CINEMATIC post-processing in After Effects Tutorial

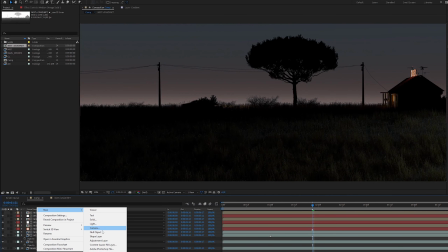258s
Now we can create a dark blue gradient at the top in the same way.
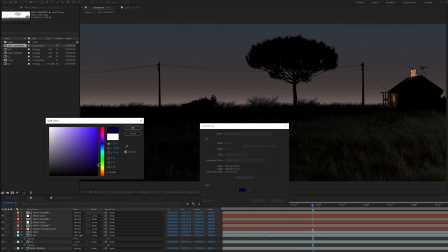262s
We will add a blue solid color and a new composition with a mist pass and a gradient that we will use as the Luma Mate.
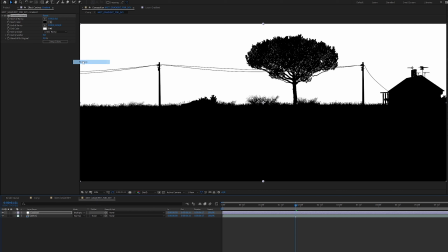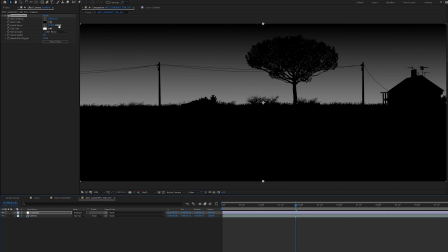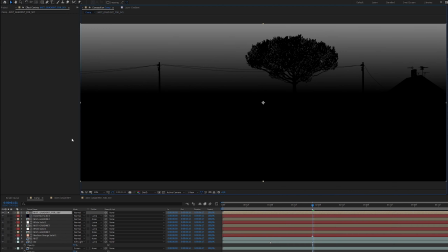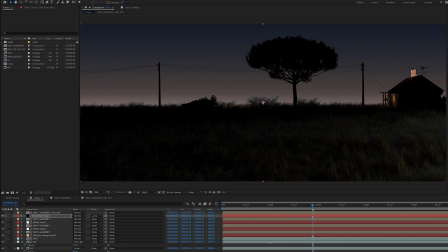303s
To break up the perfect gradient and add some clouds to the sky, I will use this photo I found on Unsplash.
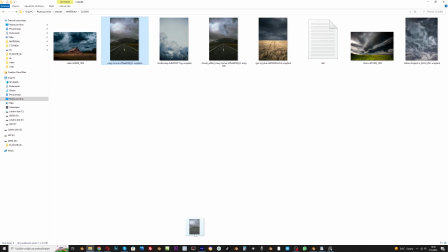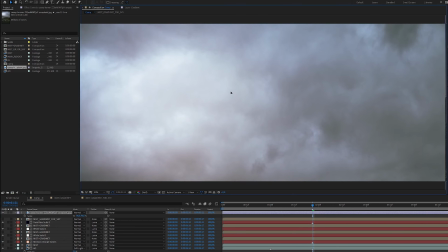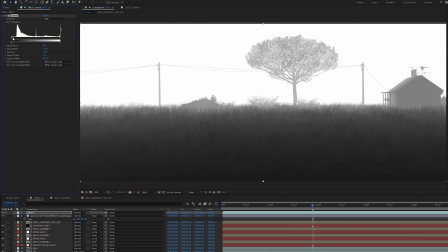324s
I will use the mist pass as a mask and I will set the blending mode to soft light.
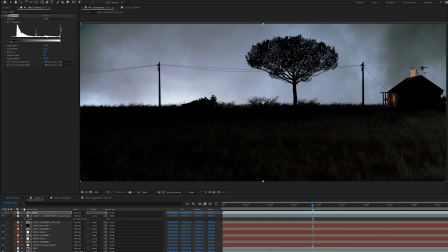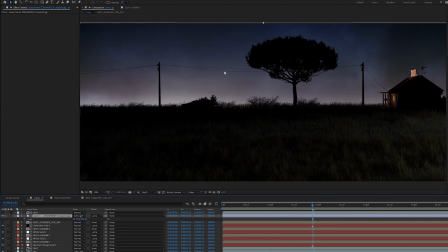Next, I will add the halation effect. I will find edges and paint them red.
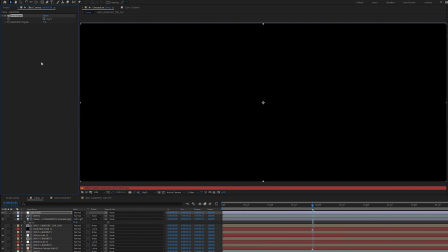353s
Blur them and set the screen blending mode.
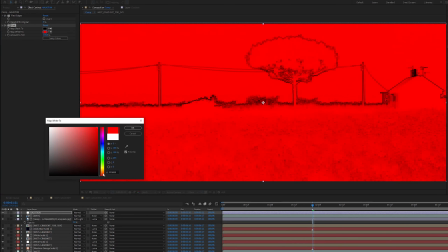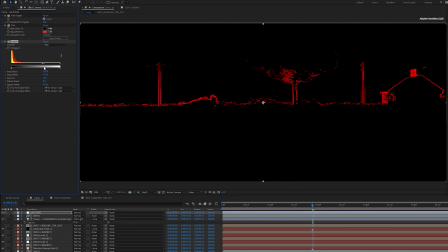363s
With this we get a red color on the edges that are more bright. This is an effect that some cameras have.
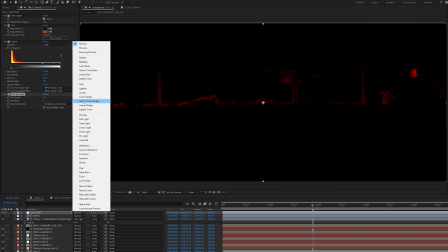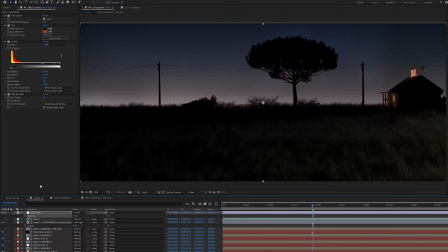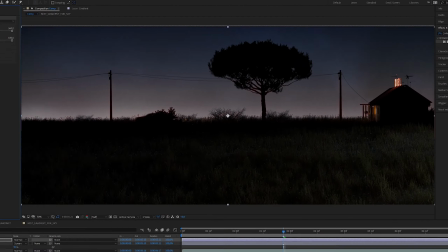382s
Next, I will add a little chromatic aberration effect, but not too much. I will reduce the opacity to 20%.
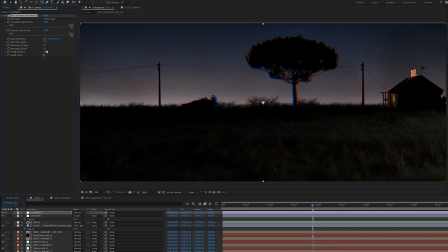Also some glow and grain effect.
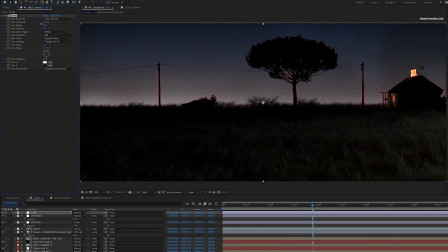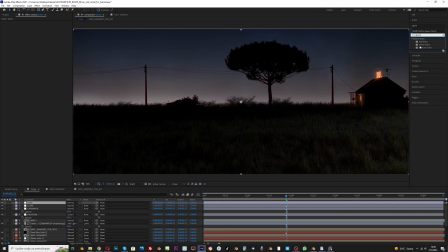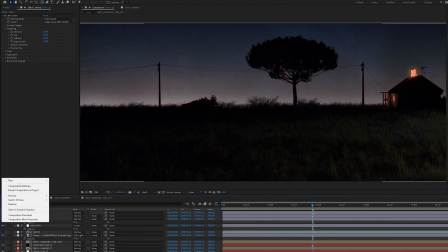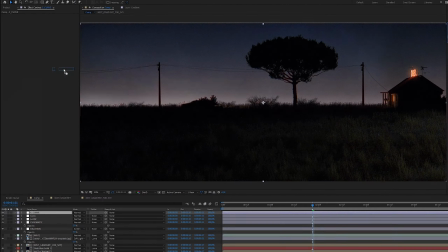434s
Now we can add some color correction. For start, I will add a S-curve effect. I don't want too strong blacks, especially since I want to achieve a cinematic look.
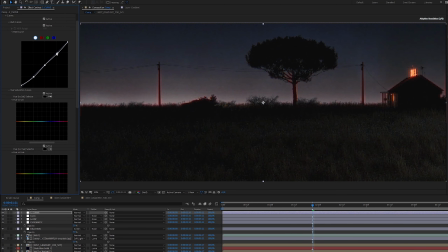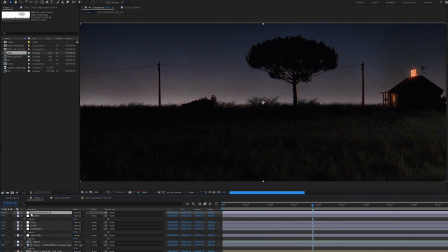With selective colors, I can easily isolate colors. I will try to get a shade of red and blue that I like.
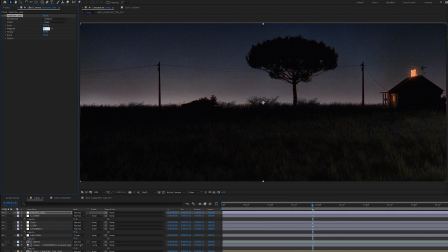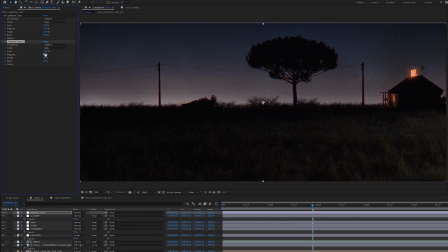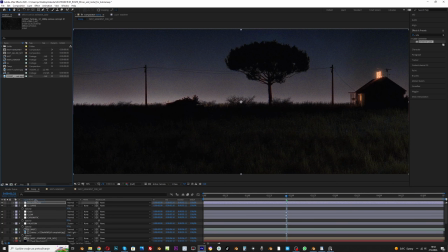493s
Finally, I will add a dust overlay video I found online.